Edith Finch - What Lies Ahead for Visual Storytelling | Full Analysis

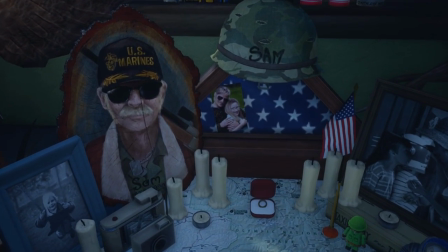edith's grandpa sam lived longer than most dying at 33 we've
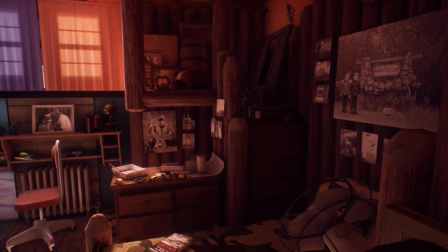heard about him before mainly in calvin and sam's room he enlisted in the marines
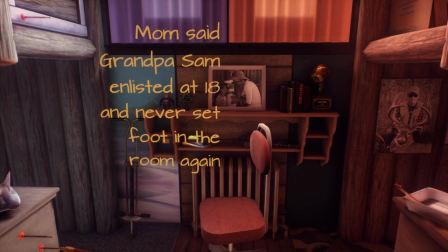when he turned 18 and never set foot in his old bedroom again sam's
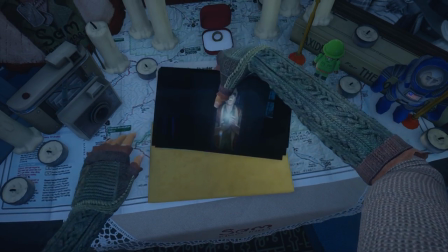story is told through photography imagine if they gave you free reign of the camera
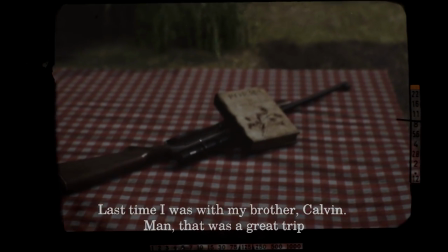from the get-go it would be quite jarring considering how unexpected this narration is.
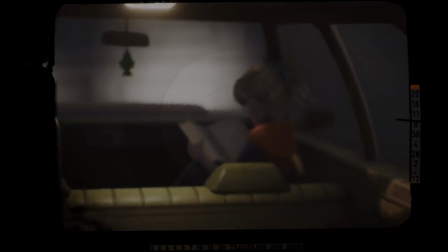So instead, the story is told from the beginning with simple pictures of each other,
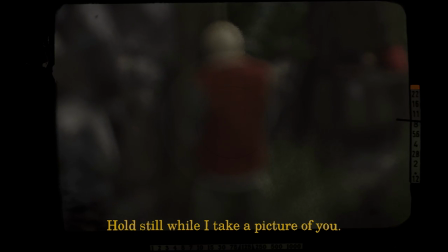Dawn progressively enjoying this trip with her father more and more, despite being so negative about it in the beginning.
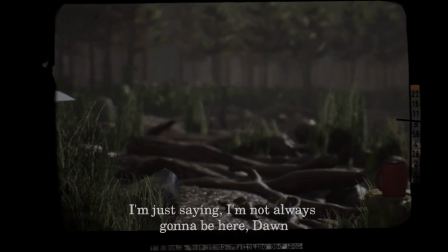Eventually, it gives you free reign of the camera and the environment around you.
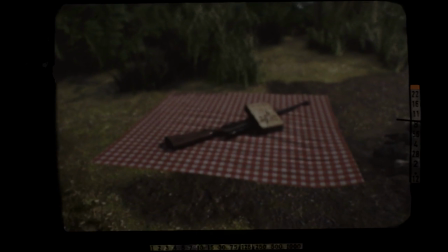Sam has plenty to tell you as you look around at the campsite, the rifle, the fish they caught,
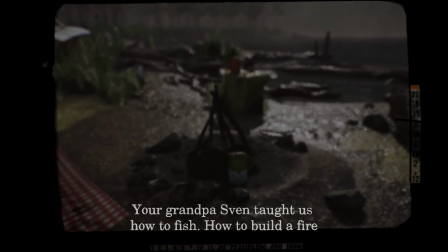the tent that was set up, all interesting mementos for you to capture until you find the true winning snapshot,
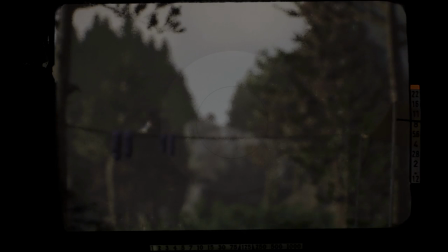the deer.
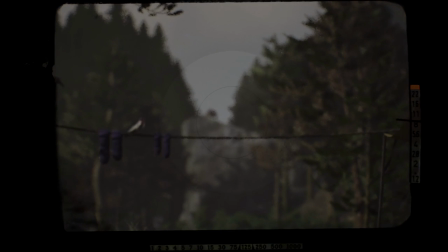The deer was just difficult enough to find after everything else and actually felt like you had a keen eye, just like Sam commends Don for having.
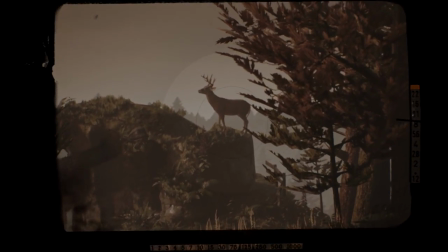The camera is then used as Don's rifle aim. Snap in the photo pulled the trigger.
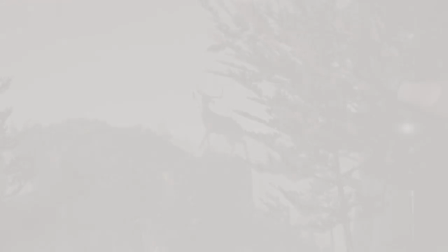This has to be the most original camera use I've seen in a game.
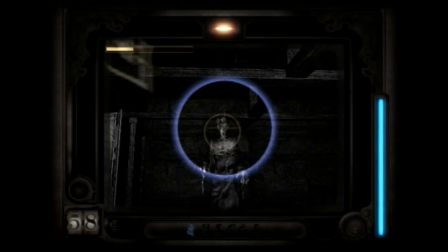Well, I suppose Fatal Frame has that stage, but I haven't played it so my opinion still stands.
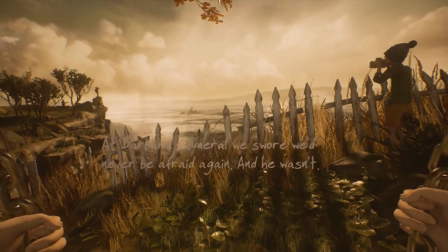Remember when I said that Sam and Calvin made a promise at Barbara's funeral that they would never be afraid again,
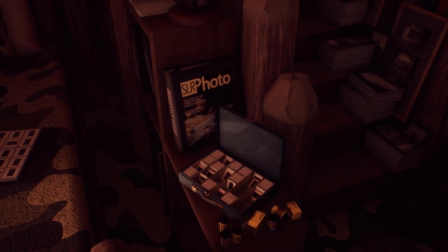and Sam put this passion toward photography? In the end, this was true, but he also became a death seeker.
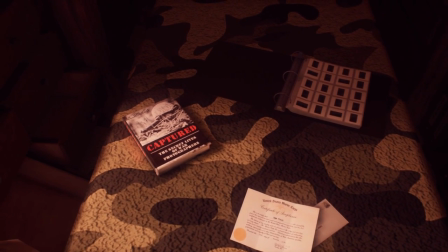He enlisted in the marines and brought his passion for photography with him.
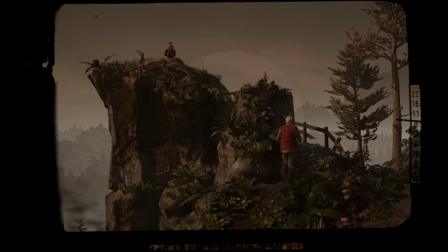He also mixed his passions for hunting and photography to the point where his photography even took precedent over caring for his own daughter and resulted in complete situational neglect, which of course led to his death,
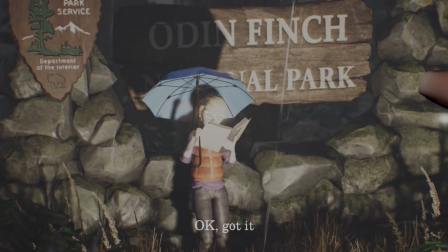right in front of his own daughter. I'm sure the fact that he hasn't been at Odenfinch National Park in 20 years didn't help.
Dear Kay, do you remember the way Gregory used to laugh when he thought he was alone? Like something funny was happening, but only he could see it.
Gregory was Sam's and his ex-wife Kay's infant.
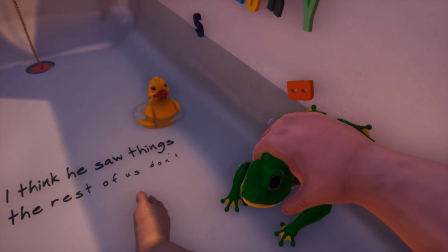His story starts in a bathtub. He had an active imagination, typical of a child.
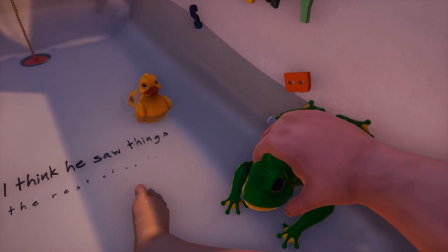He saw his toy frog leaping, his ducks circling, and heard the music playing as he moved the frog in his hand.
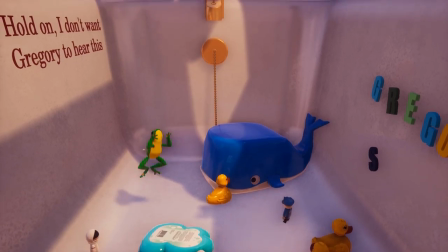Kay took the phone to another room when Sam called, neglected her child, and he drowned.
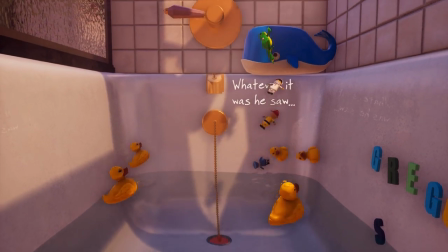However, it's never told that plainly. Gregory's toys bounced around, knocking down a whale, then knocking down the soap,
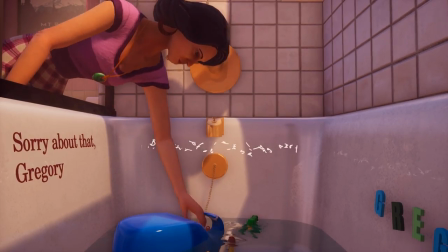and finally turning on the faucet after Kay turned it off and received another phone call from Sam.
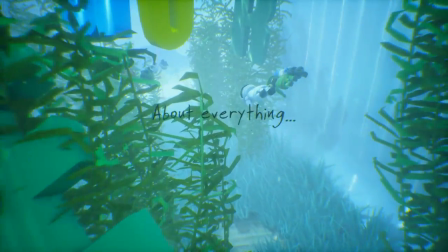As he drowned, he imagined himself as a frog with joyful and happy music accompanying him.
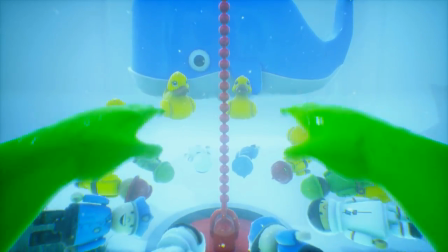Crap. With joyful and happy music in the background. Until finally, we see Kay pulling the plug, trying to save Gregory,
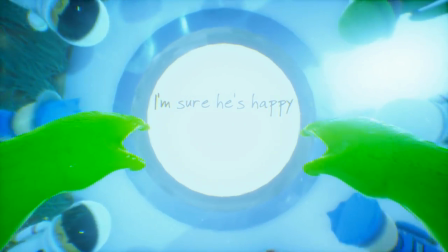but he ends up following the light that beckoned him at the end of the tunnel, or in this case, the drain.
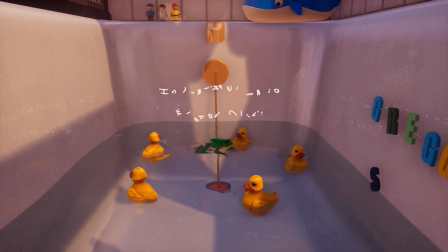She was too late. Gregory's story completely focused on perspective.
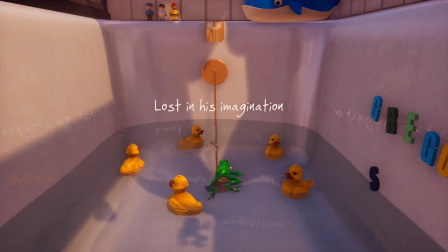The game managed to give us this infant's view on what was unfolding rather than, oh, this infant drowned himself.
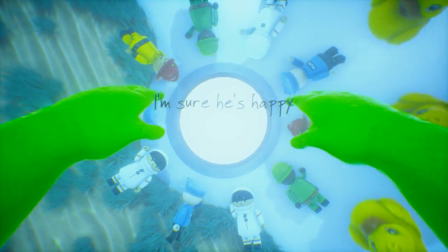While Sam and Kay mourned, we're ought to believe that Gregory died happy. unaware, even.
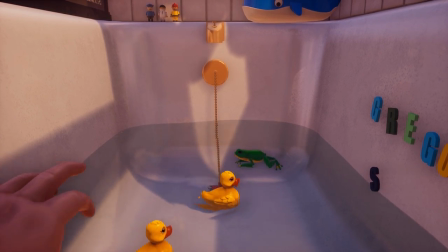The most interesting detail to me, however, is what Sam says.
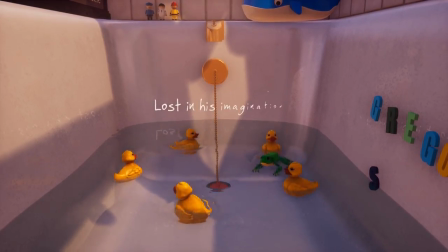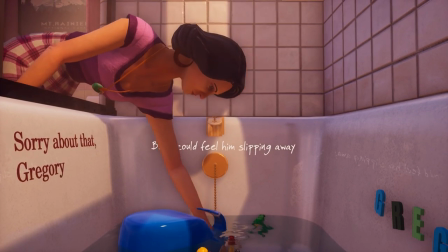Sam, quote-unquote, felt Gregory slipping away because this is exactly what happened to his brother Calvin as a child.